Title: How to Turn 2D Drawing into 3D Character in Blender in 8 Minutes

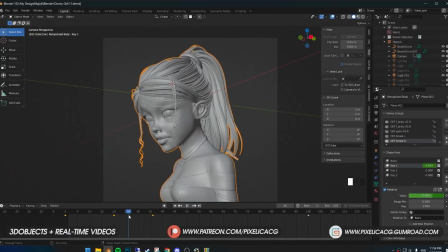Then also a camera movement to make things more interesting. Now by using the shape keys we just made, I can animate the head to move and eyes to follow the direction of the camera.
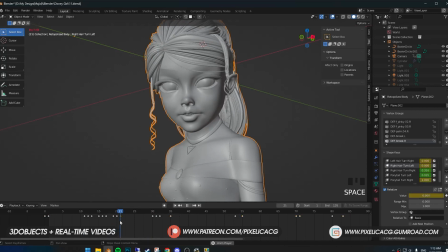Made bunch of other shape keys for the hair as well to bounce just a bit while moving. Added a bit of noise to the camera animation to make it look more handheld.
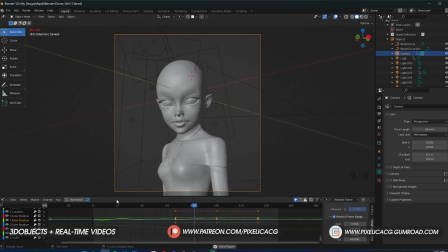And this is it.
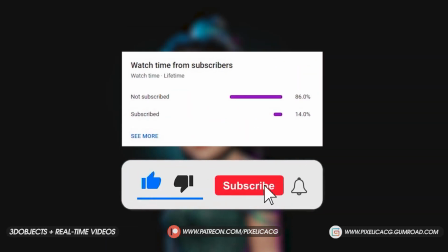I hope you liked the video. If you did, be sure to like and sub for more videos like this.
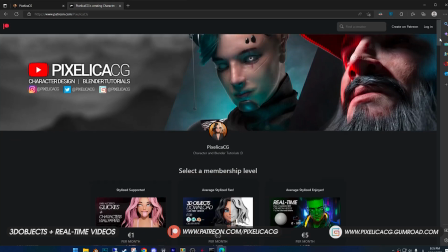And again, you can download the 3D files and real-time process of making this character in my Gumroad and Patreon page.
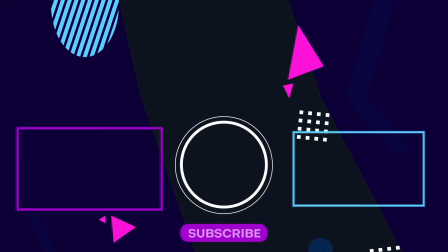See you on the next one. Peace!